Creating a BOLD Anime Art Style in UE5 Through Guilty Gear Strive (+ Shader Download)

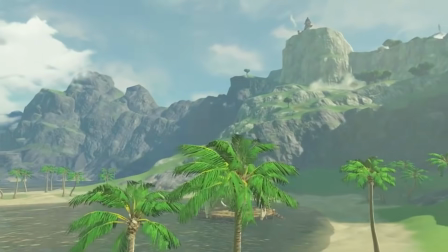4:20 Undeniably, most of what we do overlaps, but the areas that differ both seem very exciting and pretty intimidating.
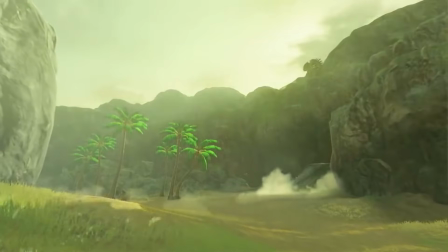4:26 I find it strange that there's this pretty big misconception for a lot of beginner artists that stylized art is much easier than photorealistic art.
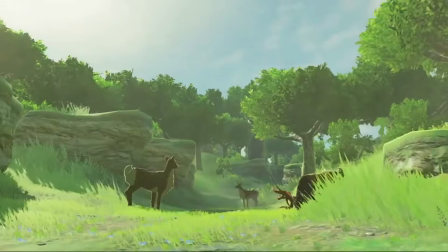4:33 I actually experienced quite a few of these comments when I had the pleasure of mentoring some beginner artists earlier this year.
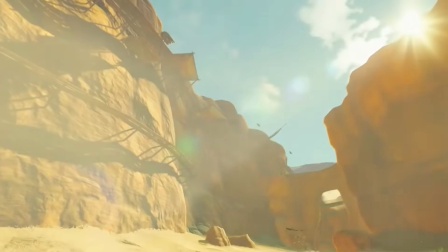4:39 While I can see where they're coming from, I feel like it's a very half-baked way of looking at things.
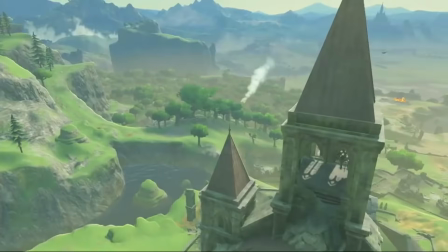4:43 Now, I'd never claim that one artistic medium is more difficult than another, but what I would say is when it comes to stylized versus photorealistic,
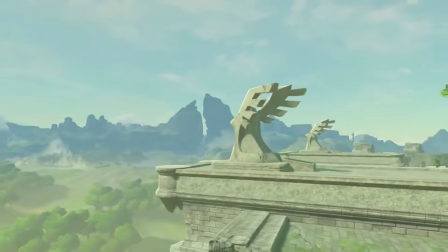4:49 the skills an artist is required to have are just distributed differently.
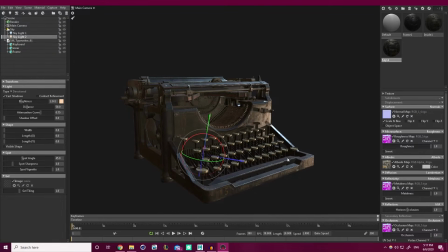4:53 With photorealism, we're tasked with being able to recreate something we know to be grounded in reality through PBR and sensible asset assembly,
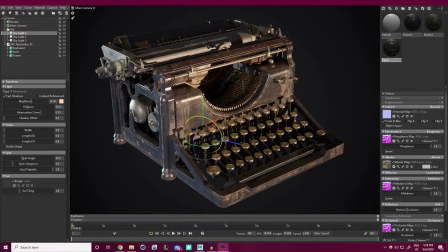5:00 as well as sort of build in some clear environmental storytelling.
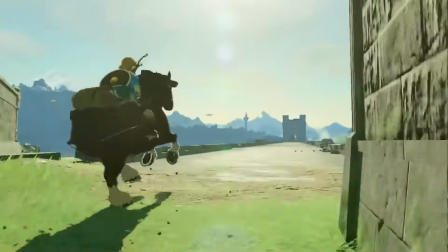5:04 Stylized art factors all of these in as well, but has a larger focus on baking in a mood by exaggerating and simplifying its elements, things such as shape language, color, and lighting.
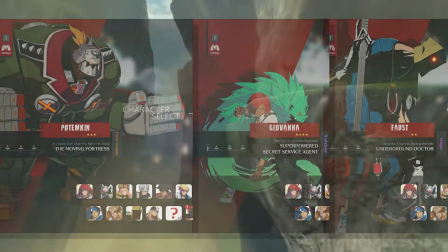5:13 I feel that this can be viewed as easier because on the surface level there are technically less details shown,
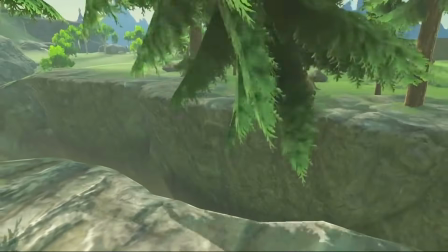5:19 but what's really going on is a thorough understanding of what the most important elements are and how to best express them.
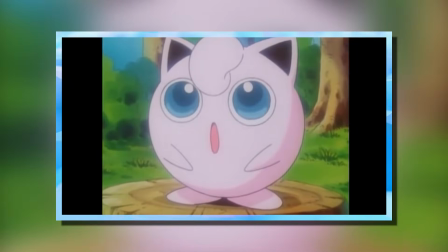5:25 A great real-world example of this would be the Pokemon anime versus the live-action Detective Pikachu film.
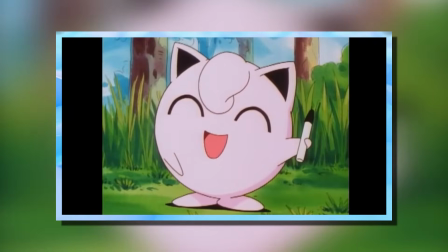5:30 Sure, the realistic renders on the Pokemon are really impressive, but a character such as Jigglypuff in its simplest form is just going to be more appealing than its real-world counterpart.
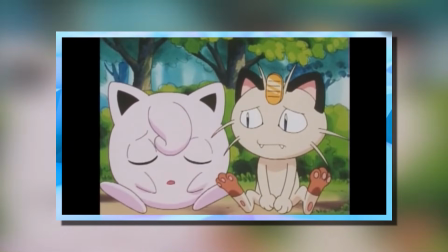5:38 It's partially why the show is animated to begin with and why it was so successful.
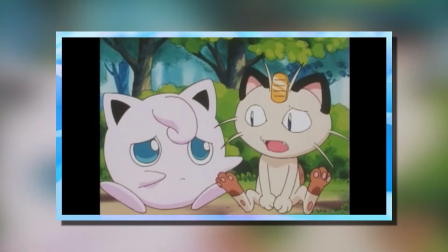5:42 It allows for deliberate, intentional designs that convey everything you need to know about the character, and then anything else is just overkill.
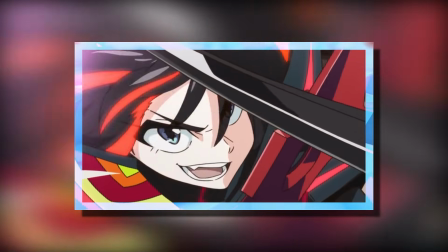5:49 The simplification and exaggeration also allows the audience to suspend their disbelief,
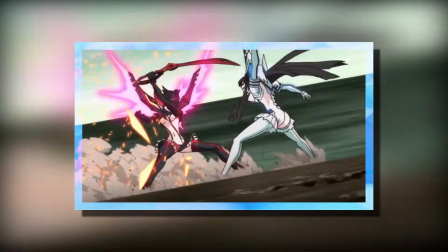5:54 allowing for more wacky, outside-the-box ideas to be explored and still taken seriously.
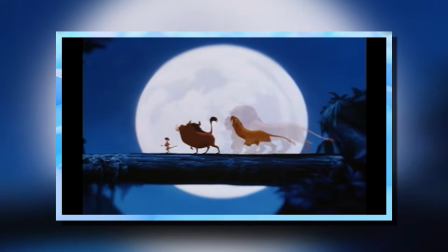5:59 Another great example of this would be the animated versus live-action Disney films. Having an expressive singing lion works really well as a cartoon,
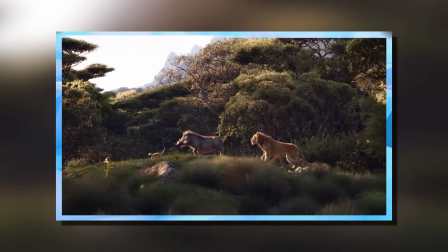6:06 but it doesn't tonally match a photorealistic art style, so when it's translated into that medium, things seem a little bit off.
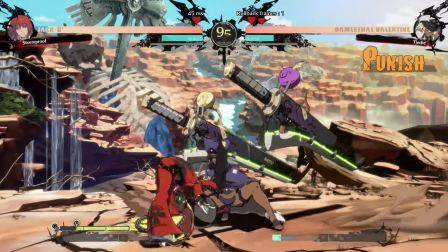6:13 So why is any of this stuff important? Well, it just goes to show that stylized art is far from easy,
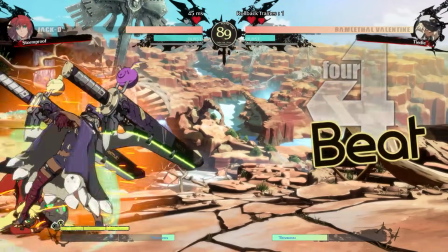6:19 and games that manage to pull it off well have a seriously good understanding of what's important to show the viewer, since additional details have been intentionally stripped away,
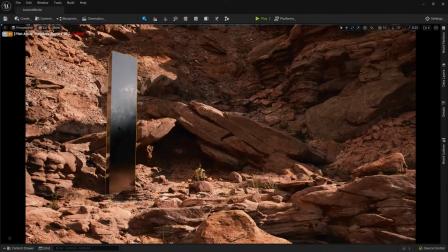6:27 rather than left out for the artist's convenience. When you factor in that most game engines are also built to primarily aid with a more realistic production, adding things such as mega scans and realistic PBR lighting, anytime a game pulls off a unique look,
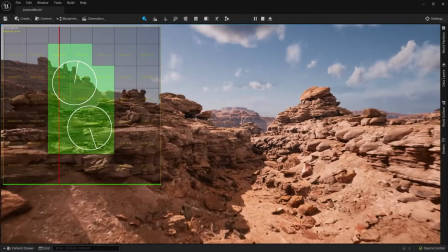6:39 it's always worth celebrating. So how does stylized art get made then? Well, the process differs from game to game, as you can imagine.
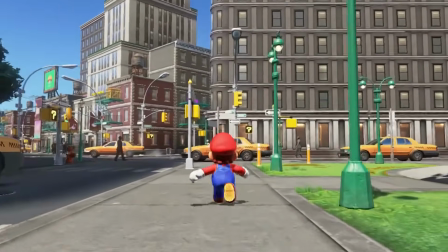6:46 Sometimes it's the standard PBR workflow, just with a more strict color palette and exaggerated shapes.
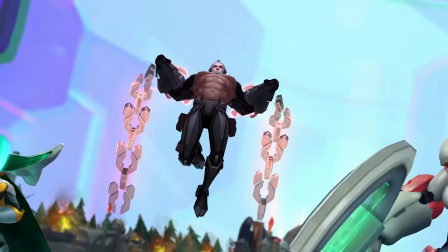6:51 Sometimes its style is partially dictated by how many polygons and textures the target hardware can afford, and a lot of the times it's something completely unique to what that game needs.
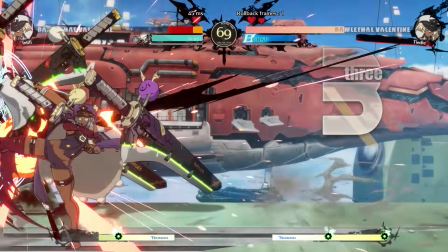7:00 One example of that last point would be Guilty Gear Strive, so let's go ahead and take a look at the shader I made to emulate the look of the game.
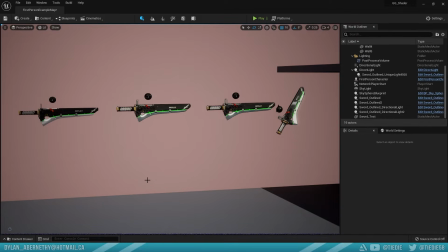7:07 Alright, so let's finally jump into UE5 here and take a look at some examples and how they're set up. Just to start off, what I want to do really quickly is shout out a DeviantArt user who goes by the name of ODV890.
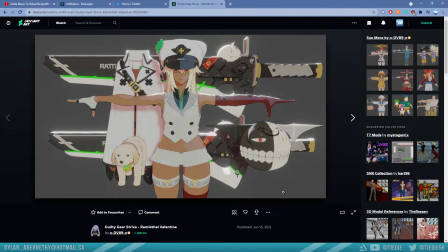7:20 This person has essentially ripped and uploaded all of the character models, weapons, pretty much anything you'd want visually from Guilty Gear Strive, as well as a bunch of other games. I think you can see some Dragon Ball Z up here. But I'll leave their page in the description below. All you have to do is hit this download button and you'll get access to all the textures and models or whatever for any character you want.
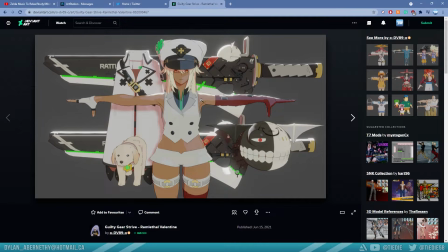7:38 And it's been incredibly useful. If I didn't have these assets to start with, I really wouldn't know how to reverse engineer this stuff. So huge shout out to this person here.
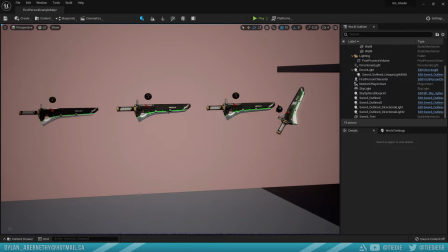7:47 And if you get access to the shader of mine through my Gumroad in the description, you can plug in any of these files and the shader will sort of,
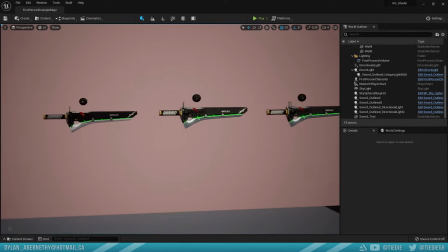7:55 make those things work the way that they're more likely to be intended to be used. So yeah, really great stuff.
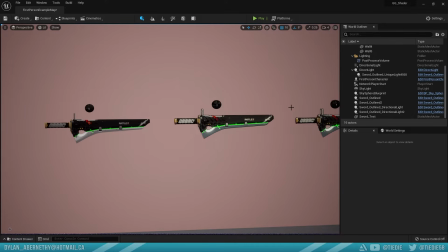8:01 One thing as a bit of a heads up though, that person has quite a bit of not safe for work stuff on their page,
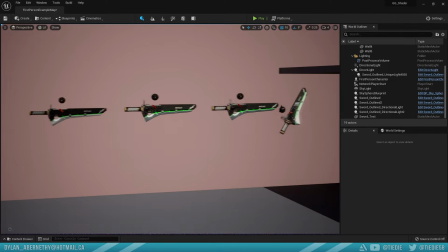8:05 which is totally fine, but I thought I'd just give you a heads up in case you're opening that in a more public area.
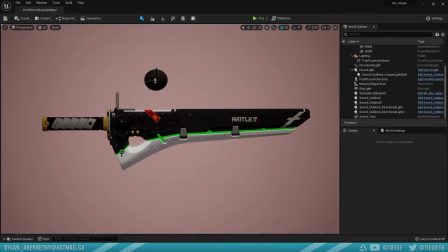8:11 But anyways, let's go ahead and take a look at the model that I downloaded from them. And this is just kind of our control group here.
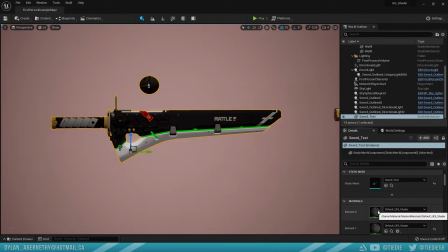8:17 This is the bare bones, like no work was really done.
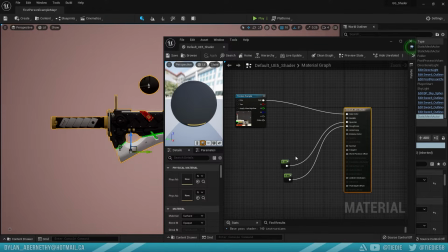8:21 This is just grabbing the model, applying the base color, and making sure it's not really too reflective or anything like that. So 0 into specular, 1 into roughness.